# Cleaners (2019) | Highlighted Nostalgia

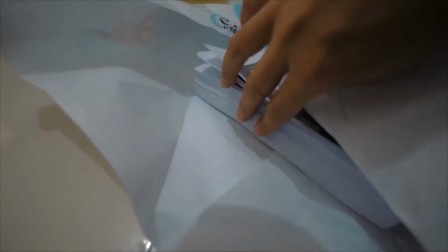4:12 Someone like me. This film is made from the same supplies I've used to make projects with.
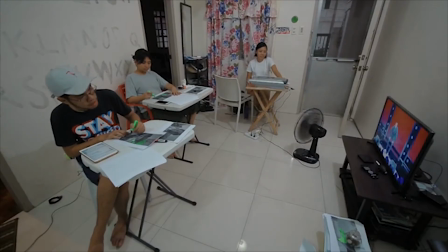4:21 Looking at it reminds me of that fun, handmade process that is usually not present in making a movie.
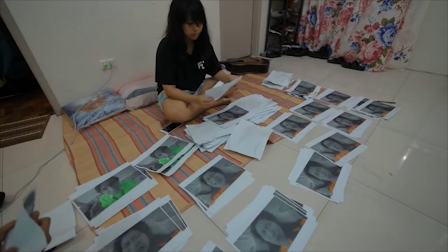4:29 And looking at it too reminds me of the underfunded quality of education,
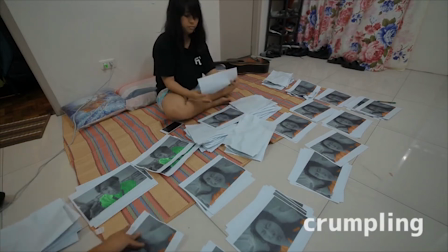4:33 which runs in parallel with the underfunded industry of independent regional filmmaking.
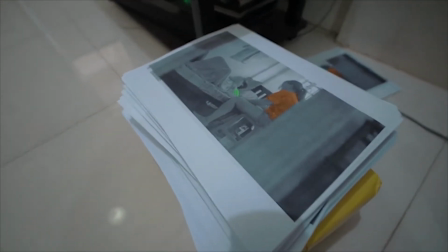4:42 Did you know it's not only the first film to be completely photocopied and highlighted?
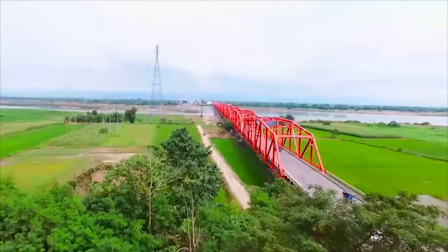4:48 Another revolutionary thing is that it's the first film to be made completely
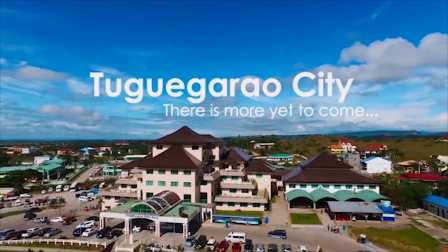4:54 in the small provincial city of Tuguegarao, where director Glenn Barrett went to high school.
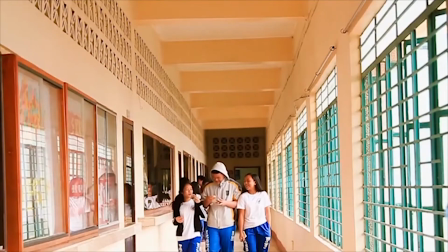5:02 When he was pitching the movie, he was often suggested to take those two unique things about it out of the equation completely. The business standpoint was to just go with whatever already sells, of course.
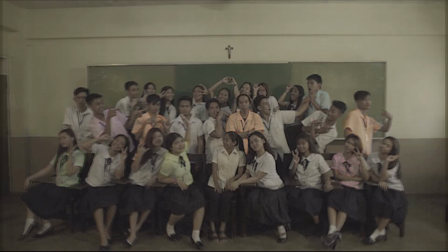5:16 They were suggested to shoot the film without the radical treatment and do that closer to Manila as usual.
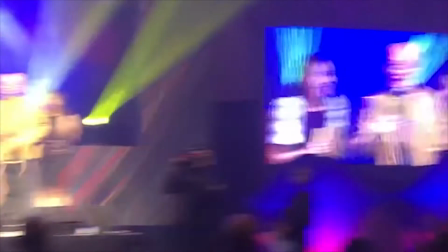5:22 So, what makes me even more happy that this miracle of a movie that had to be put up for crowdfunding got as big as it did is that it's definitely gonna highlight the voices outside of that dominant center.
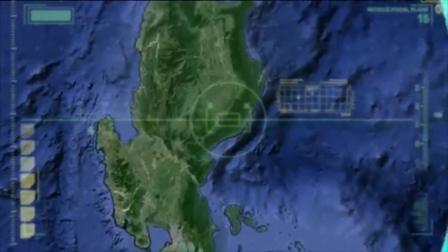5:38 Growing up in Tuguegarao,
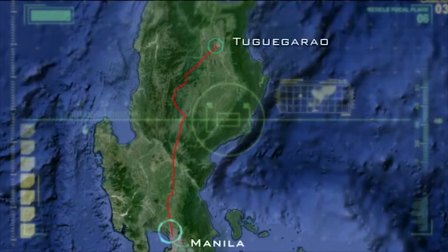5:39 direct Glenn Barit wondered why the heck their TV sets would keep showing the traffic situation in Manila when it's not remotely relevant to them.
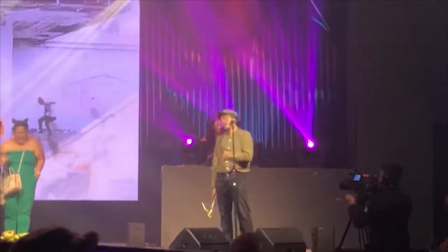5:49 He says that regional cinema being shown and discussed can be the counter-reaction to that.
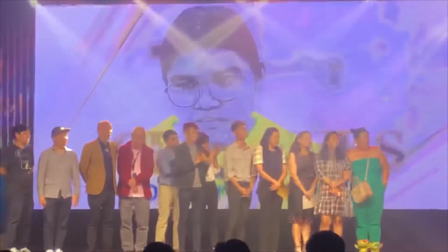5:58 So I'm really glad that this got as much support as it did. I hope that grows because I definitely want to see more of this.
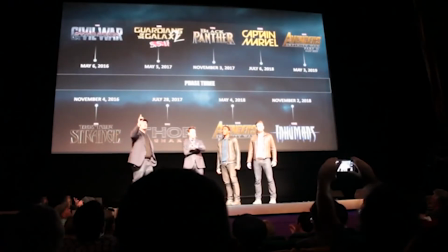6:06 And of course, I'm not asking for a Cleaners franchise cinematic universe thing.
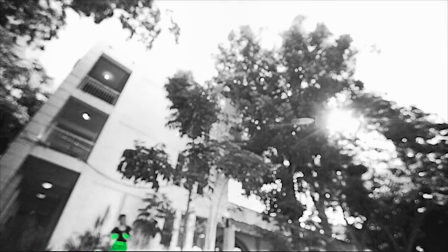6:13 I'm saying I want more films that just come from somewhere no film has ever come from before,
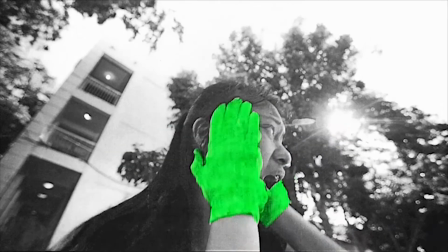6:19 and then just dare to go somewhere no film has ever gone.
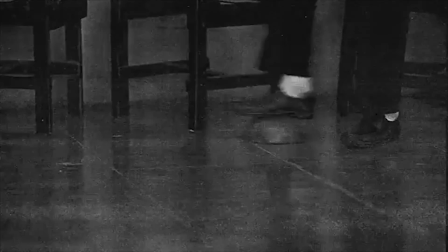6:25 Watching Cleaners is like taking out all the stuff from your locker or cubbyhole or
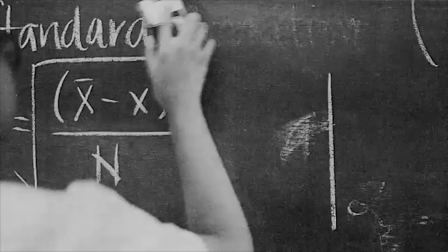6:30 JanSport backpack on the last day of school and just seeing everything.
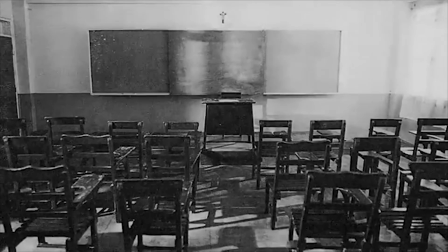6:36 Things you've of course seen before, but also the dirt, the grime,
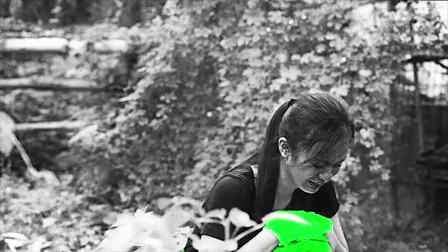6:42 things you didn't really plan on revisiting, the bulk that just kind of gets filtered out in nostalgic media.
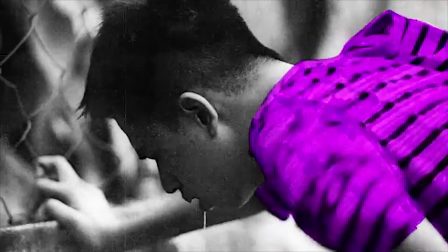6:51 Cleaners is past that cool detachment that most nostalgic movies have.
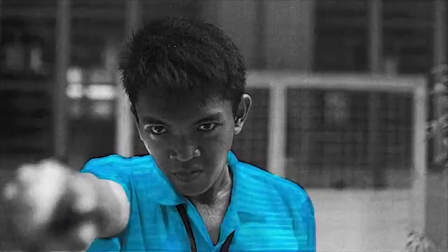6:56 I mean, sure, it still applies that irony,
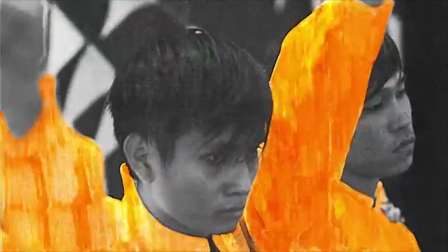7:00 referentiality, and playfulness on being conscious with film form, but it's to achieve a whole new flavor of sincerity.
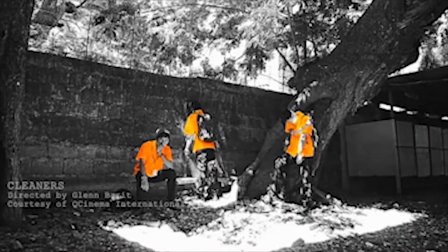7:08 When the emo kids are sincerely crying, we are detachedly laughing.
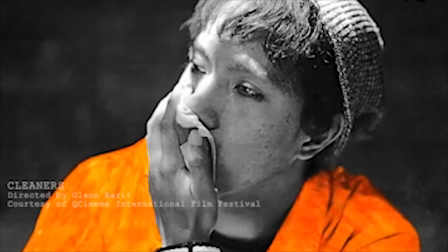7:14 But as that happens, we go through obtaining a sincere realization of what we used to be and how much we've grown.
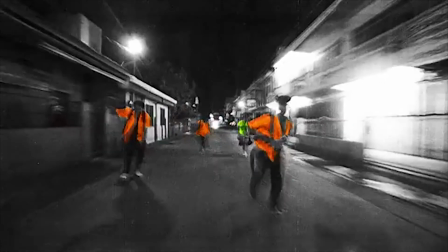7:22 It's really through that roller coaster that we get an ending as cathartic as the one here.
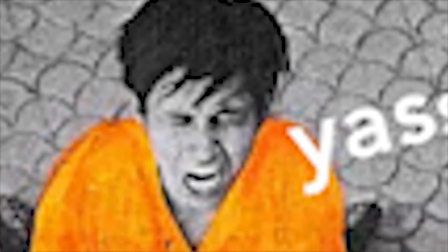7:29 It's the students breaking free from the pressure of being pure and clean,
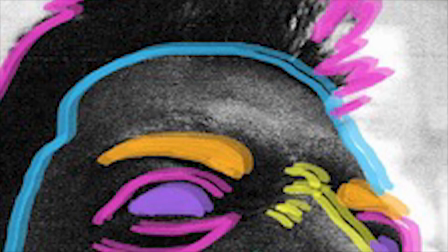7:33 while the film itself completely explodes out of the standards of prestige, glossy, and perfect cinema.
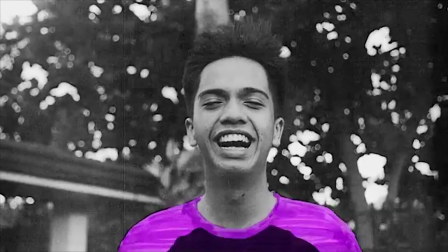7:41 The way this, and really every other event,
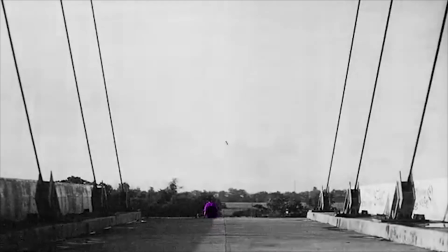7:44 was artistically rendered allowed for an experience that felt even more of a carbon copy than even my own memories of like events.
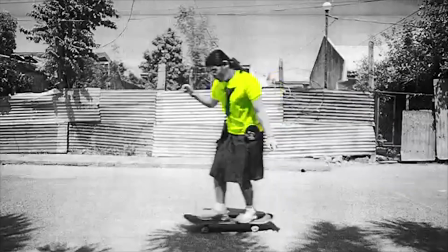7:52 But accuracy and nostalgia is never achieved, and was never the point.
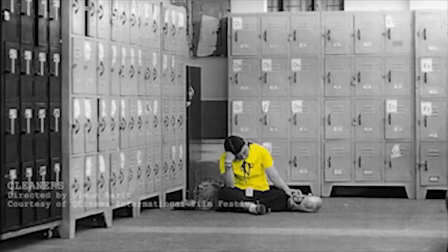7:58 Our world is messy as it is, but I've just about had it with cleanliness.